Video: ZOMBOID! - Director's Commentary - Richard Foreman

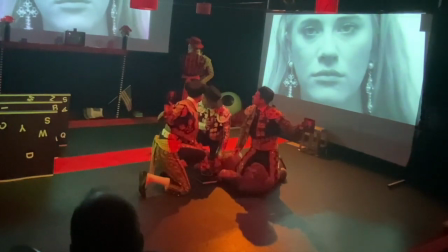(3:52)
So the show opens with the 5 performers entering the stage
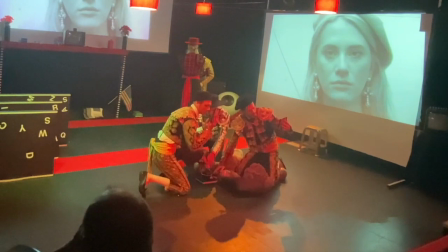(4:01)
rather trepidatiously, as if they know this world and it's a dangerous world that they inhabit,
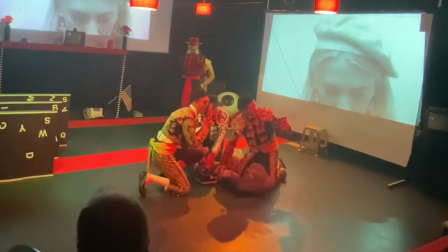(4:10)
and that they are careful about every step and move they make.
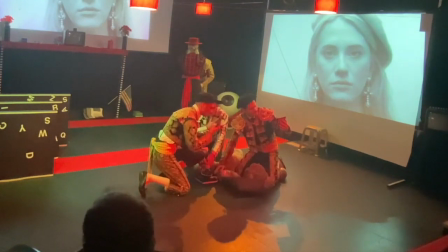(4:20)
And that nervous tension was something in rehearsals that we discussed from the beginning.
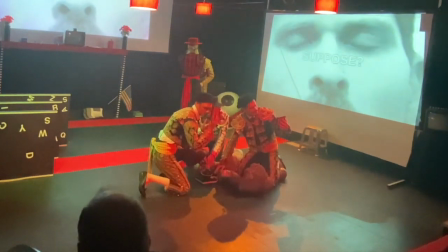(4:24)
There was no narrative arc or relationships that we built between the characters in rehearsals.
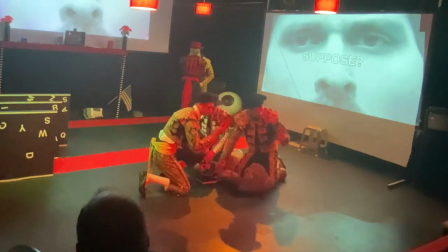(4:31)
It was very much they
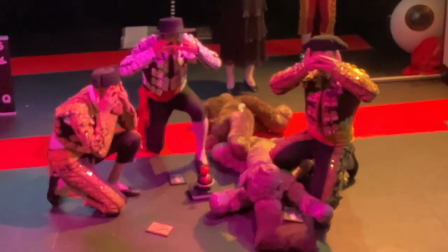(4:36)
move where I asked them to in a certain way that I asked them to throughout the first few weeks of rehearsals.
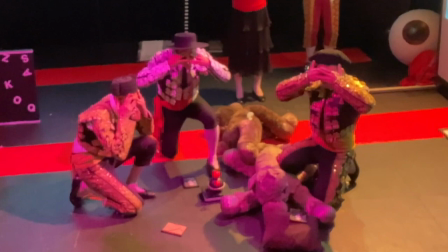(4:44)
So it was very much blocking in the traditional sense. But obviously in traditional theatre, blocking then moves on to
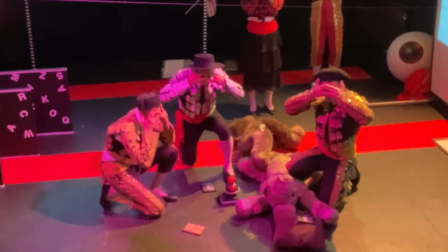(4:53)
character development, backstories, all that sort of traditional theatre stuff.
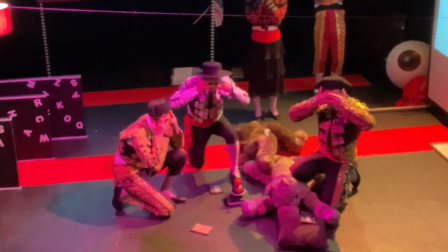(4:58)
We never advanced beyond that.
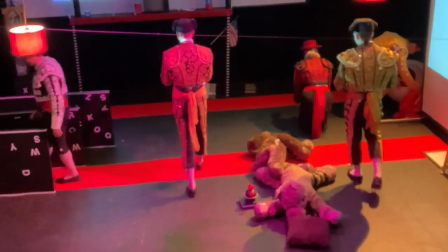(5:02)
really. We just stuck to the unknown, and the unknown in this piece is what ties everything together.
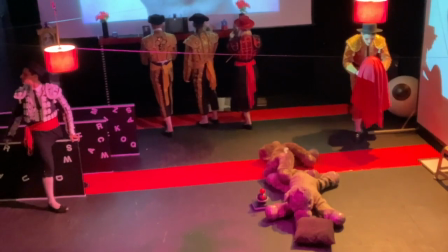(5:11)
Certainly by the end of the production, we all had further insights into who we thought these people were and what we thought they were up to,
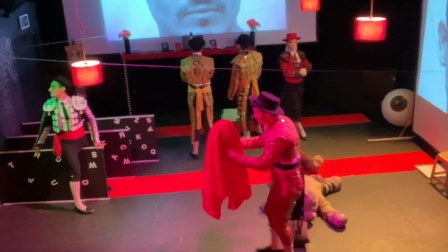(5:21)
which I'll share a little bit later. And you might start to see those connections.
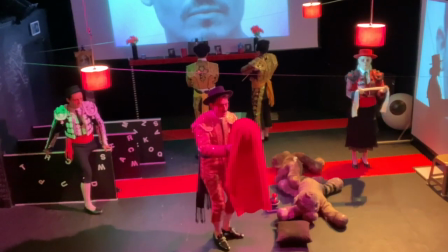(5:29)
For the audience, I wanted them to be overwhelmed by,
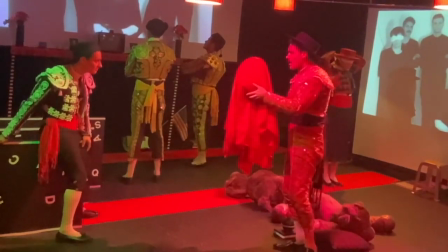(5:34)
as with every production I do, by a cacophony of sound, stage visuals,
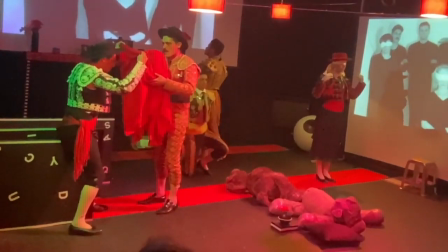(5:41)
props, lighting, and in this case, the extra additional element of film.
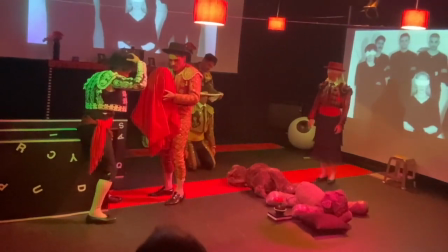(5:50)
And I presumed that audiences, if they wanted to invest themselves in the show,
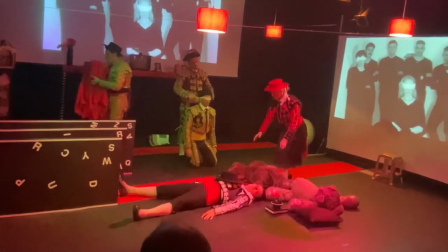(5:55)
would immediately try to build connections between what they were seeing on screen and what was happening on stage.
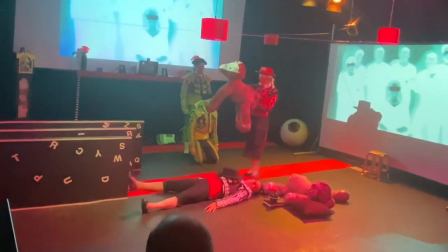(6:02)
So there were tropes which were copied across from the film to the stage. So as you can see there, one of the actors has been blindfolded,
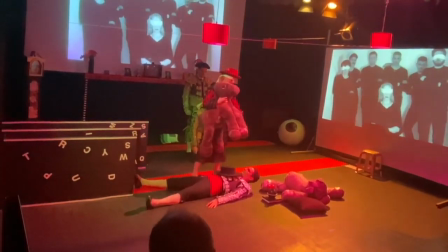(6:10)
and on screen another actor, in fact 3 actors are blindfolded.
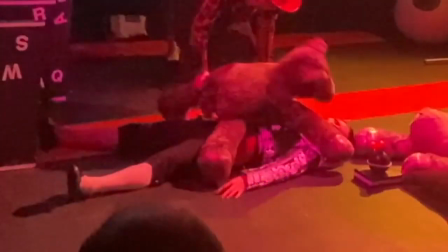(6:16)
And I wanted audiences this early on to start to try to
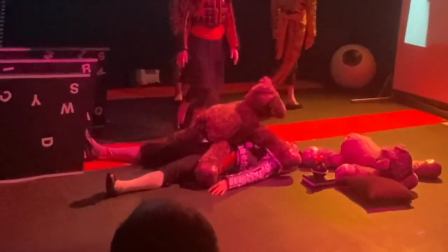(6:20)
make connections between what they were seeing on stage and what they were seeing on film.
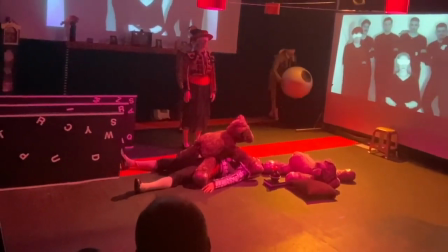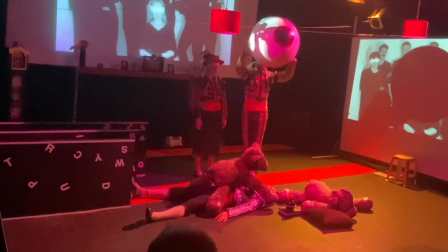(6:32)
Essentially, the stage work throughout the whole piece is tableau.
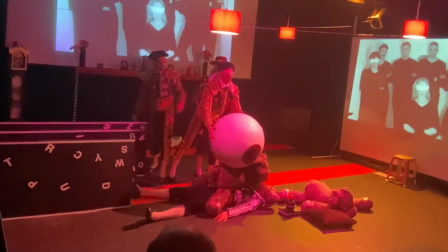(6:39)
So using props and furniture and set pieces, the actors would move into positions which look almost
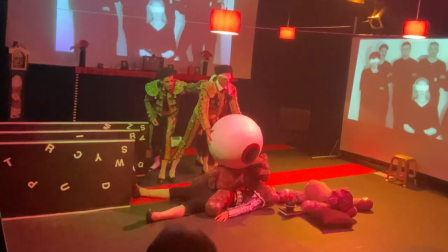(6:55)
painterly, and I could manipulate that painterly image myself by the controlling of the lights.
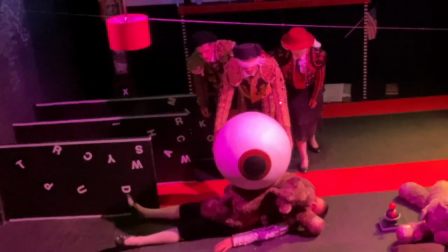(7:04)
In this production, for the first time, I retained control over each individual light,
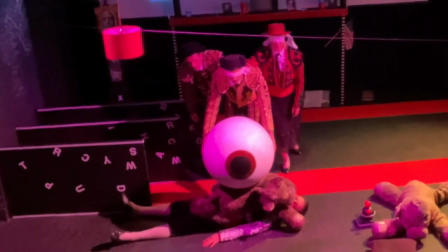(7:11)
so nothing was programmed, and I was able to be at the desk
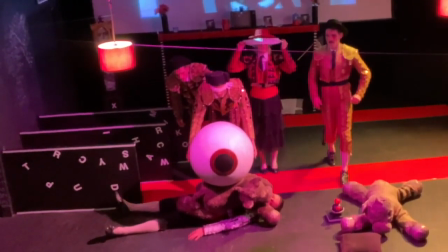(7:17)
controlling the lights each night and changing them according to my mood and my instincts.
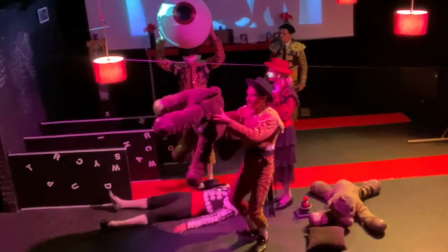(7:26)
So each night the lighting was quite different as I manipulated the audiences.
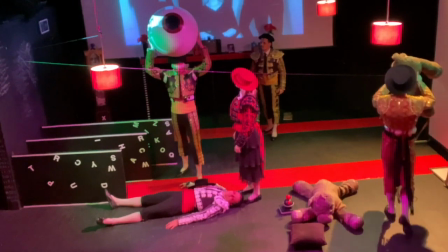(7:38)
And that manipulation is really,
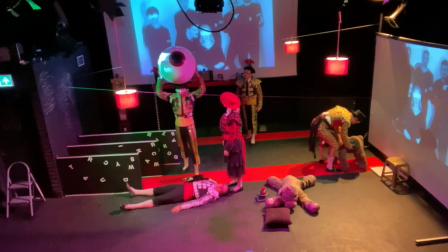(7:41)
I guess it's part of the artistic process from my perspective of trying to show some autonomy myself over
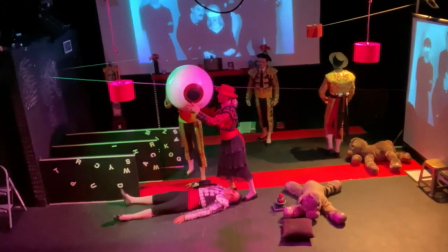(7:48)
what the audience are seeing, rather than it being created and repeated night after night in the same way.